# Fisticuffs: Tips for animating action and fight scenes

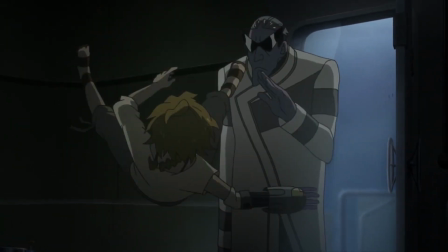4:08 Again, when she gets parried, we ease in to show the aftermath of that exchange.
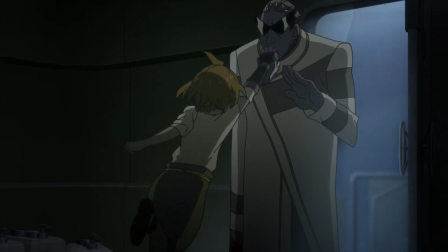4:12 To make sure the viewer really understood that Nesumi got hit, we dedicate plenty of frames to sell the action. Here, it's almost going to slow motion. Next, let's take a look at one of my scenes on Dr. Stone.
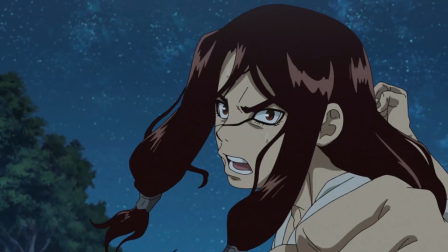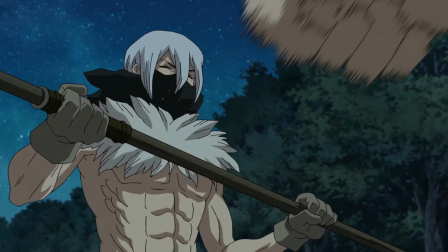4:30 This is one of my earlier works and I only did the rough animation and layout but I think it's still good for study.
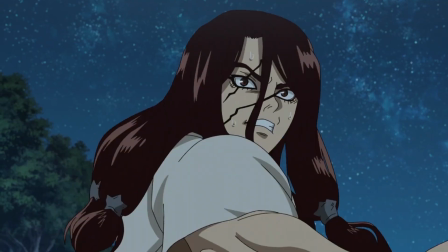4:36 This is one of the fights between Tsukasa and Hyoga. We see the same elements, the long windup combined with the clear pose to sell the action,
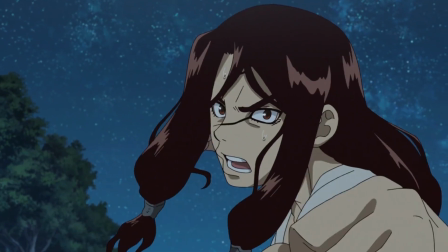4:45 with the actual punch being exaggerated to be really fast to give a sensation of force.
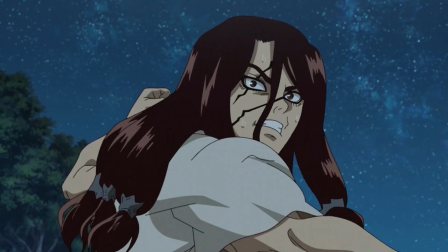4:50 There are a couple drawings here that are only exposed for a single frame.
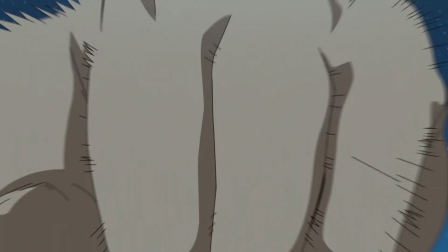4:53 This drawing especially, where Tsukasa literally punches you in the face is meant to be felt, not seen.
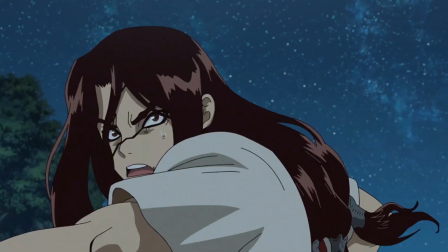4:59 And again, we ease into the follow through as Tsukasa recovers after the punch connects.
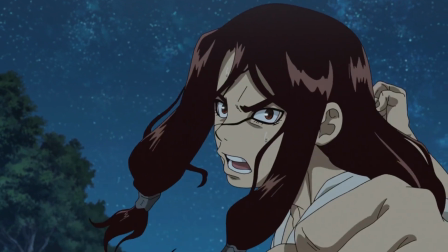5:04 The large amount of frames given to the wind up or anticipation,
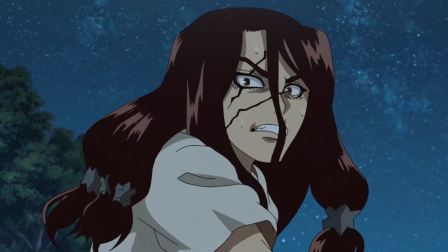5:08 and the follow-through allows us to be set up and prepared for the attack, and gives us time to digest what we saw after.
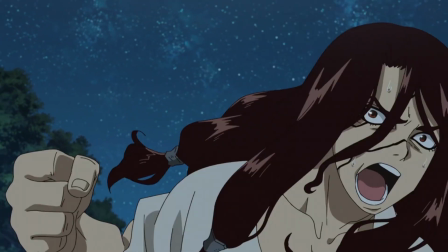5:15 Like with decadence, posing is important. A strong pose is dynamic, meaning there is a sense of movement, and has to be clear. Look at this pose. Tsukasa's expression and his fists are both in frame, and I think this makes his intention very clear.
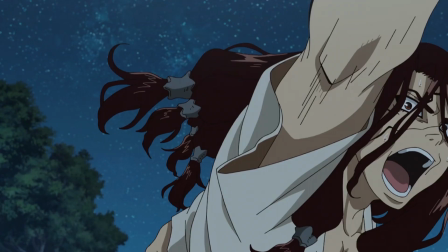5:33 We should also look for strong lines of action and for ways to exaggerate things.
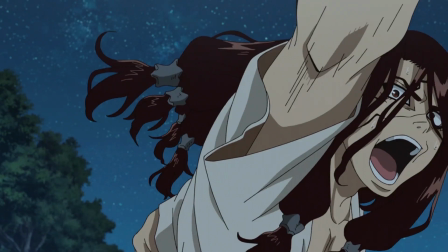5:37 In this drawing, look at how straight the arms are and how powerful the pose feels.
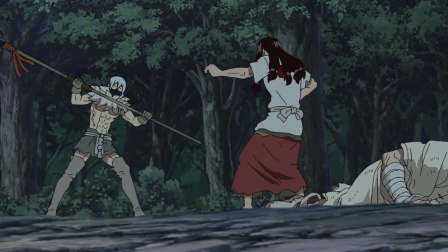5:43 And that's it. Those are some of my thoughts. What do you guys think? Do you guys have some tips?
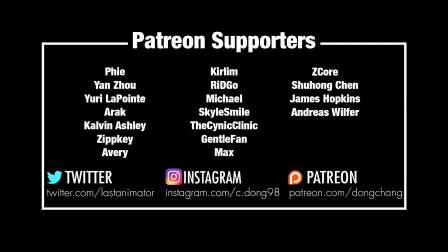5:49 What's your favorite fight scene? Anyways, check out my social media and big thanks to everyone supporting the channel on Patreon. If you would like to help the channel, links are down below. Have a good one.